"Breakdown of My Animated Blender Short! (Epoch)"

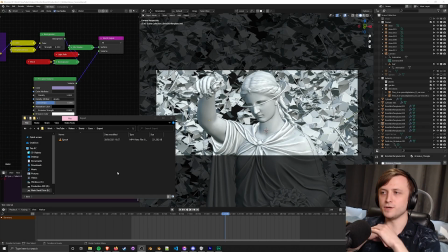Alright, hi everyone, casual video. I'm just going to give you a breakdown of the Epoch short, which I uploaded to the channel.
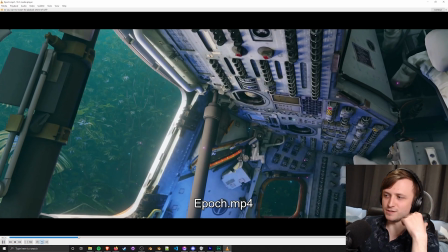If you haven't seen it already, I don't really know how to describe it. It's just a very visually pleasing, kind of synth-wavy art style that I've put together,
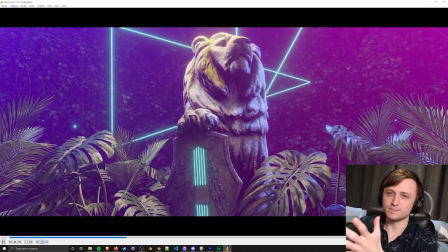combining some of my favorite aspects of visual arts, should we say.
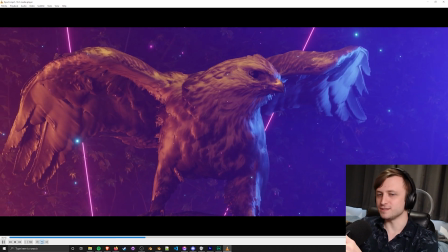So lots of emissive lighting and vibrant colors and statues which are obtained from the Sketchfab website.
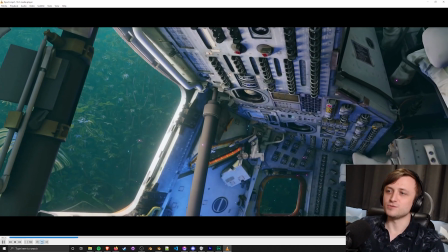I did get a few comments from people asking, were you inspired by the American Gods intro? And no, I haven't actually watched that show, but I can tell you exactly what inspired me.
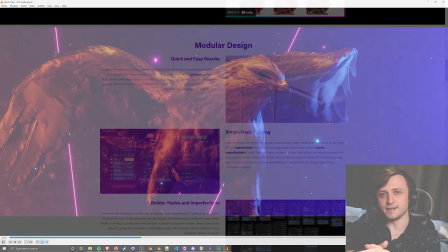If you've been around for a while, you know that I've made the Modular Metals product, and in that there's a fair amount of kind of statue-based imagery from these 3D scans.
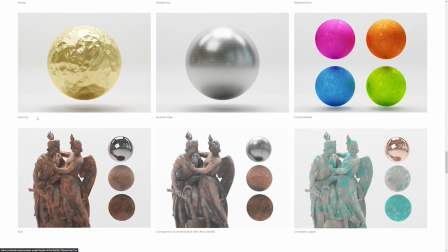So I like working with those anyway, but then I've been playing a separate game recently called Neon Abyss,
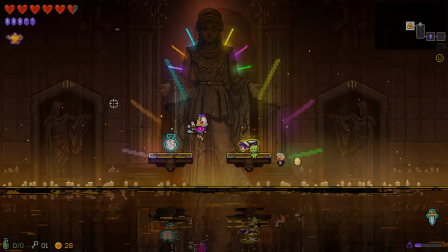and there's a few areas in that game where they have these kind of ancient Greek or Roman statues that are surrounded by neon lighting and glow sticks,
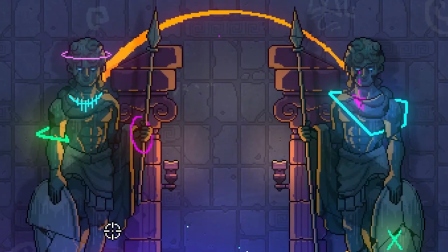and I just thought the idea of having like ancient imagery with rave culture was kind of like a really cool idea.
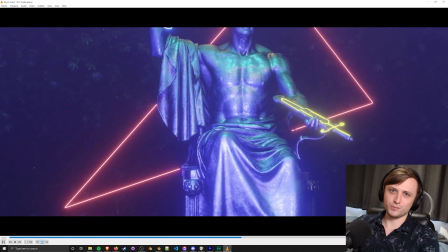So that's obviously where this has come up. We have Rave Washington right there on the screen.
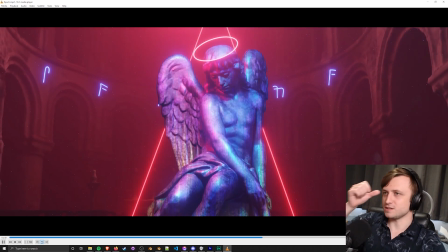But anyway, we're going to take a look at the blend files, and I'm going to give you a bit of a breakdown because I got a couple of questions about volumetrics, because obviously that's quite a large part about this.
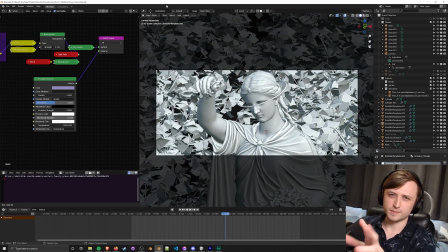So I can come straight on over to the first scene. There's about 15 of them in total. I can actually bring up the folder here, my production folder.
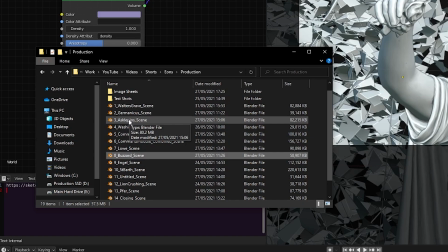Notice that the blend files have a certain naming convention. They have a number and then an underscore, and this is basically the order that I made the scenes in.
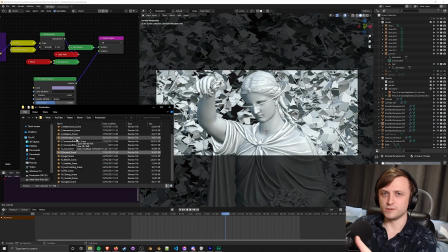So this isn't necessarily the order that they appear in the final video, because when you edit it together, sometimes, you know, you move things back and forth because it makes a bit more sense. But I did it this way to make it more organized. And this also means that when I go to render out the frames, if I go to test shots, I don't know why it's called test shots.
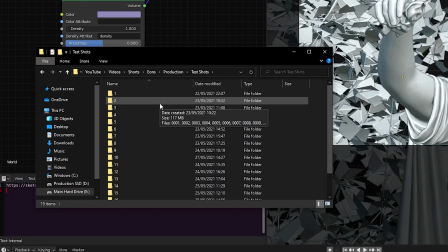It started off as a test and then it became the final production imagery. In here I have folders which are also given the same numbers as the scenes that the renders come from.
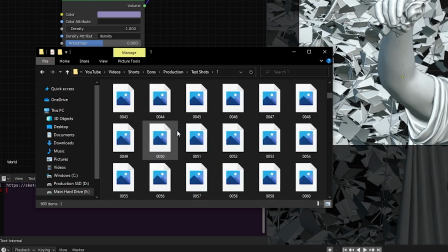So inside of here I have all of the image sequences for the final renders.
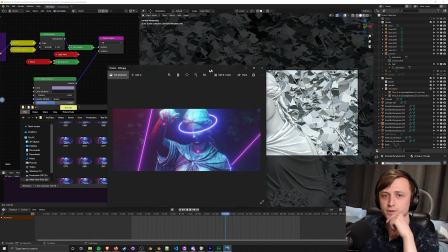So if I pick a random one and just open it up, bring it over, you can see this is a frame from this first scene.
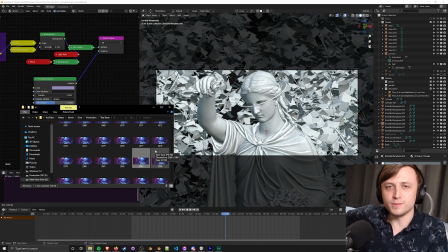Why do I do image sequences rather than video exports from Blender? Well, it's because if your Blender crashes, well, it's in the middle of a render, you can just carry on straight from that frame. Also, it really helps with updating the image sequence once it's imported into a video editing program like Premiere,
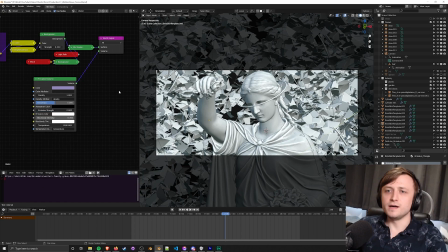which I can show you in a bit. Inside of the file, I have volumetrics going on in the world shader, as you can see here, with the principled volume. It's being plugged into the volume input of the world output node.
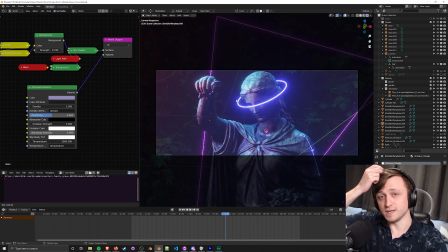And if I go into the rendered mode, obviously it's using eevee for this because I wasn't going to render all of this in cycles. That would have taken months. We've got the lovely volume going on. The bloom coming off of the emissive objects is reacting quite nicely. It's not actually reacting with the volume, but the way the light bleeds off of the side of the objects makes it kind of feel like it is. So I like that combination effect.
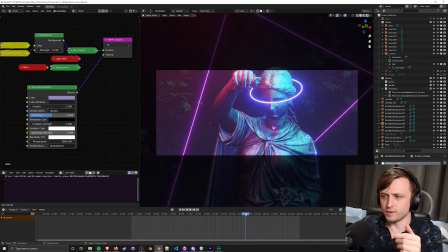One important thing that I did with these scenes that I didn't really think about doing beforehand is controlling the volume influence of each light that's in the scene.
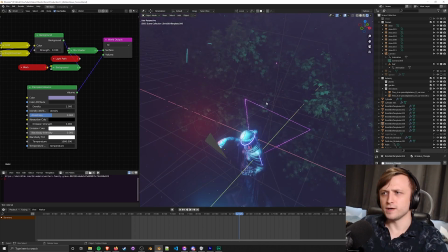So for example, if we take a look around, I've got a variety of lights, area lights here, and point lights.
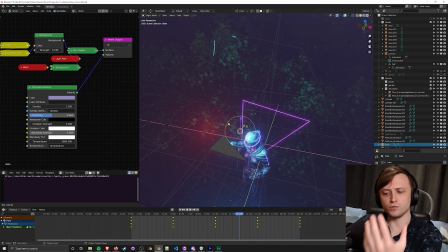Point lights are ones that kind of move around the object as the animation's playing, and you can see that because we have the keyframes down here at the bottom. So if I go into the camera view,
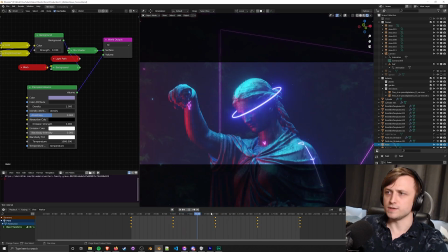maybe hide the overlays and move this around, you can see how the blue kind of scans over the object.
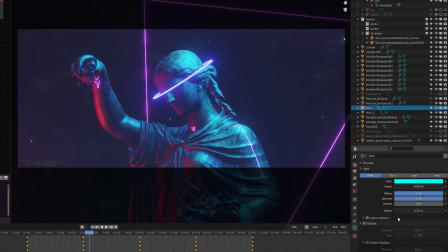But you can see that in the light settings here, I have a volume slider and it goes between 0 and 1. And if I change this, you can see how it influences the world volume to a greater degree.
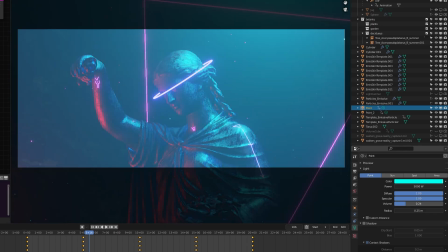Now, this is quite important because it means that you can balance out the color change within the volume.
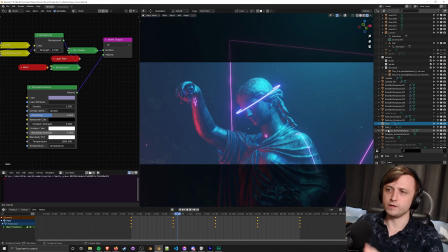So for example, if I increase this blue here, I have the contrasting light, which tends to stay on the other side of the statue.
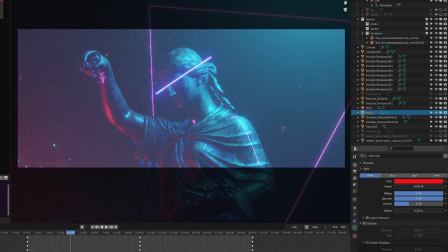And this is the point light 2. So if I increase the influence of this over the volume, you can see that now we have a red to blue gradient going across the screen.
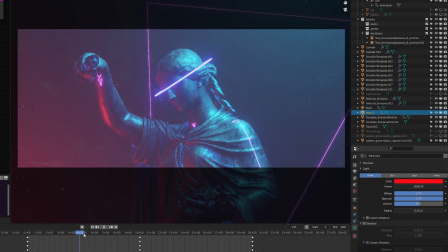And it's not just across the screen because it's actually in 3D space.
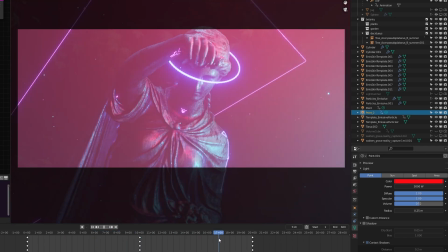So controlling the influence of lights like this is a good technique for getting that kind of vibrant coverall over the frame.
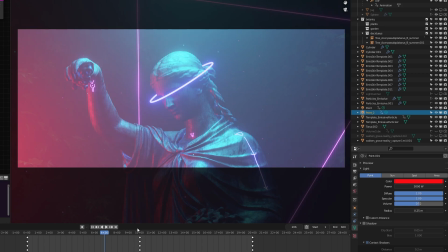But it's something that you should use in moderation because it's very easy to go over the top with volumes.
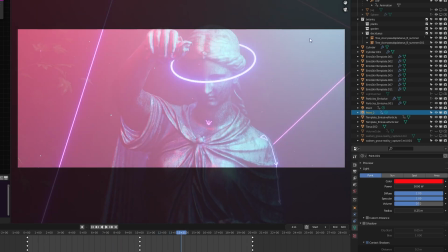And especially if you've got lights moving across the scene, as they come close to the camera, it may blow the image out quite a bit and you may end up with some more brightness than you expected.
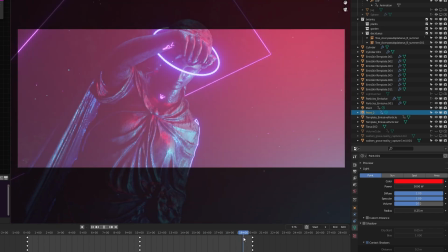So I think it's good going for more of a contrasty feel, where you only have like, one or two key lights going, key colors.
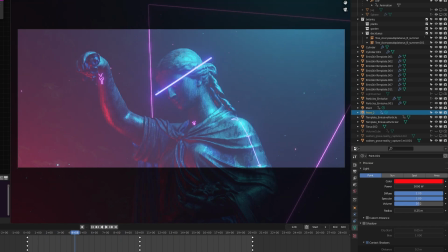And in some of these scenes, I actually did it so the volume influence changes over time because you can keyframe these as well. Because if I right click and do insert keyframe, you can change the influence of the light affects the volume over time.
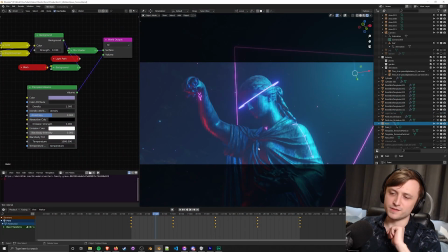One key point that I want to get across, something that gave me a fair number of frustrations when making this, was that I kept leaving the auto keying button on, which I'm sure that if you've done animations before, you'll understand the frustration there. But if you leave that on and you move objects around, it will add keyframes for automatically.
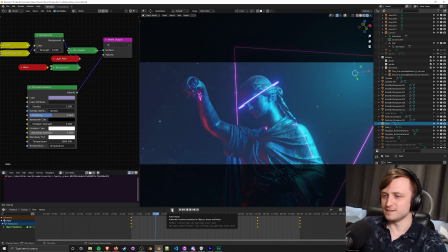And no matter how many times I made that mistake, it kept happening. So this is just a reminder, make sure you turn it off when you're done with it. Now let's take a look at the material for the actual object, the main focus object of the statue.
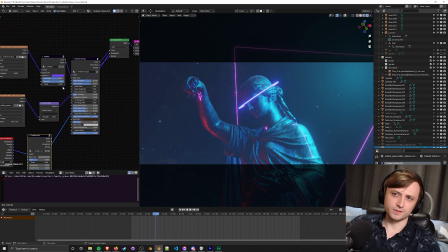In here, you can see a few different things going on. I should open this up a bit more and explain it, but before I do that,
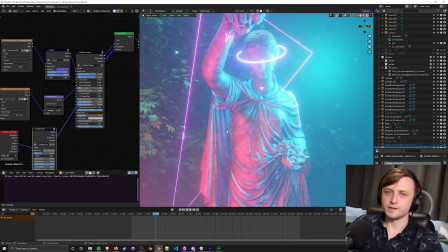I will say that a lot of these scans that are uploaded to Sketchfab under different licenses, so there's a lot of them which are commercial and non-commercial usage, attribution and share alike and things like that. A lot of them come with textures because they're kind of pre-packaged as a result of the photogrammetry output.
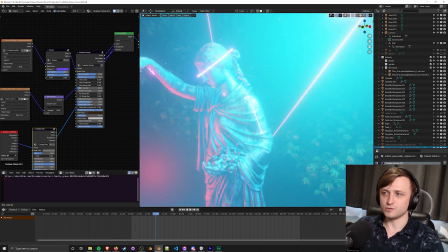But if you're using them for an art scene, because you have artistic control, you don't necessarily need to use all the textures that are provided.
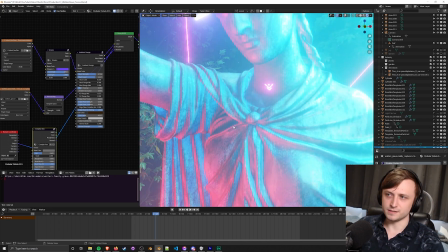Now that's a key point here, because I decided for especially the darker scenes in this to
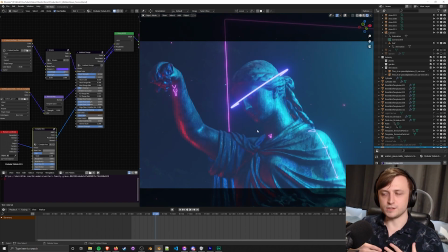go for a combination of diffuse from the original statue and roughness from a procedural source. Now there are a few reasons why I did this, and I think it works really well. It's because the diffuse gives you a kind of grounding in reality,
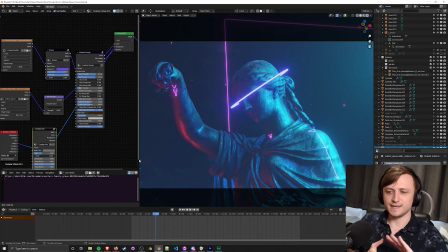but the procedural roughness kind of adds an extra almost candy-like layer to make the statue feel like it's almost dream-like in a way.
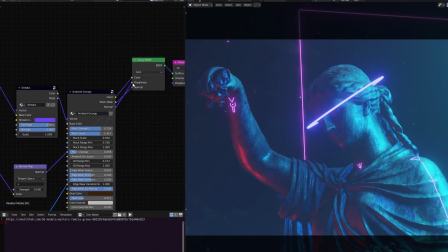I don't really know how to describe it, but I can show you the difference. Because if we remove the roughness here, you see it's very flat.
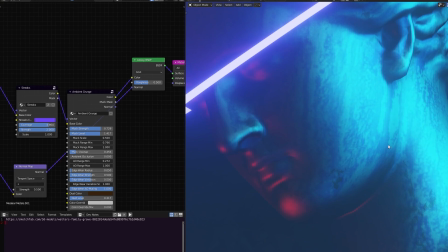We can see the individual pixels from the diffuse on the surface of the statue, and it just feels a bit odd.
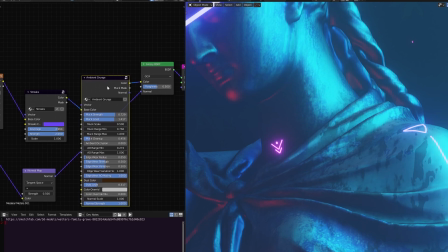I've got my ambient grunge node, which I'm shameless plug, which I'm pushing the diffuse through.
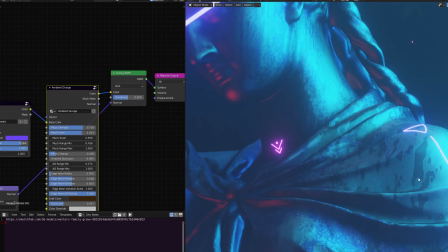And so that's why we're getting these kind of, splattered marks here. But there's just something a bit missing.
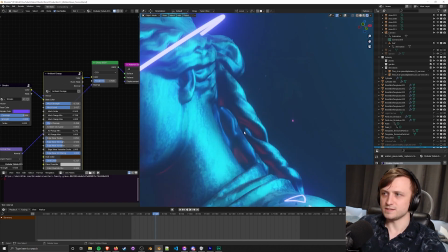Like the specularity on the side of this is all just a bit consistent. As you can see, it's just smooth lighting going all the way around.
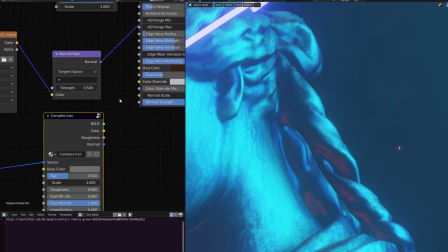So if I take the roughness output from this complex iron node from my modular metals pack, again, shameless plug, I'm sorry, but you're on my channel.
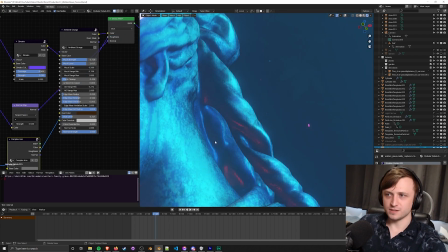Let me take that and plug it into the glossy BSDF. Suddenly, we can see all these finer details going along the edges.
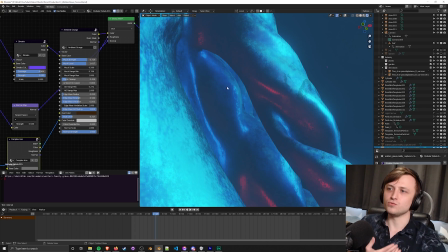So the light isn't smooth and consistent. That procedural roughness just adds this extra noise going across the surface of it.
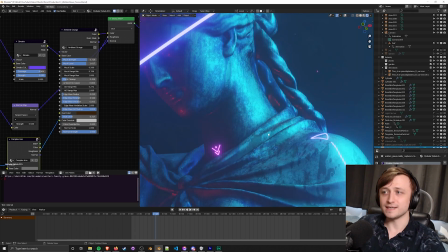And I think this works fantastic when reacting with lighting,
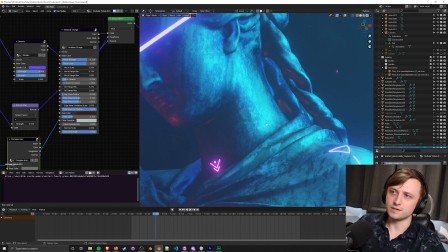because we get all these finer high frequency areas that the eye is just drawn to instead of just these basic pixels from the diffuse map.
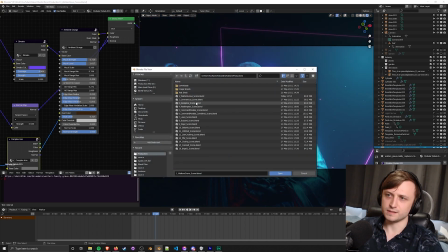I can demonstrate this even more if I go over to a different scene. Let's try the Asclepios scene.
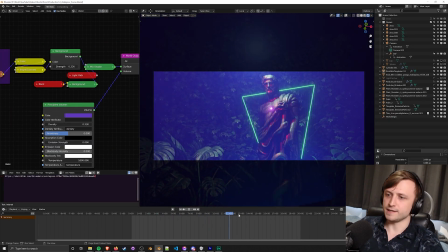So let's scrub forward a bit because I think the lighting is better about 2/3 of the way through this animation.
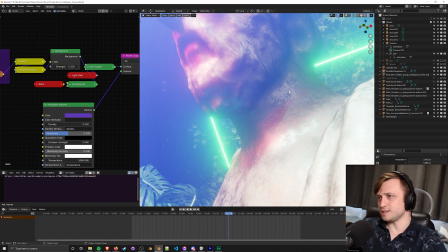Zooming in here, we have the same thing again. If you look quite carefully, you can see these high frequency procedural details changing the roughness here.
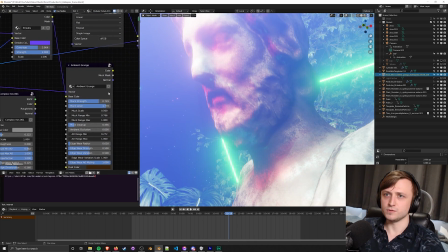So again, if I click on him, go into the object mode, unplug the roughness, he becomes so much more basic.
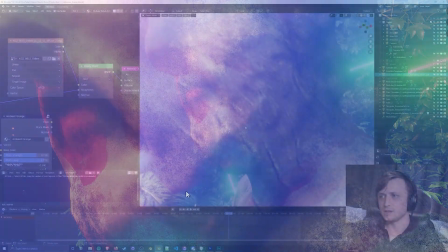We can almost see again the individual pixels on the diffuse. So plugging that back in, and we have all these extra details.
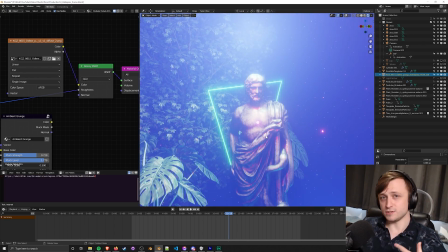So I think just a little change like that, if you can combine realism with proceduralism, it just adds so much, especially when reacting with the light, as I said.
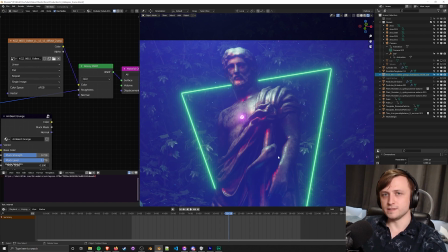A note about the emissive lines going across, forming these shapes, these geometries, and some of the extra details on the objects. When it comes to doing things which have this high bloom coming off of them, be careful to make them not too thin. I really wanted to go thinner on these shapes so they weren't too overpowering, but when you do that,
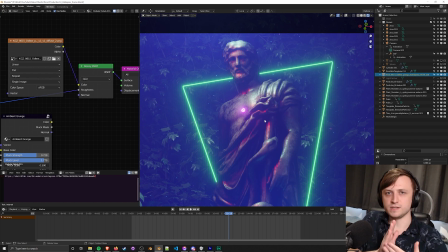when the animation is moving, you can see this weird kind of banding and the anti-aliasing going on,
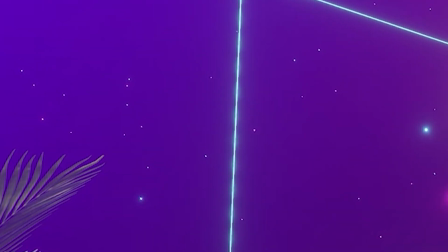and it just kind of looks a bit uncomfortable. If I can find a demonstration for that, then I'll put it up on the screen.
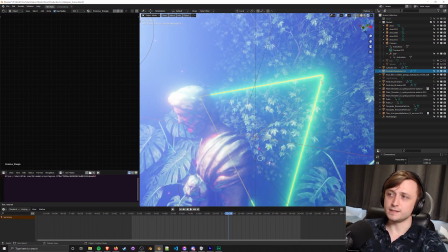Now, the way that these geometric shapes were made is not actually using paths or curves.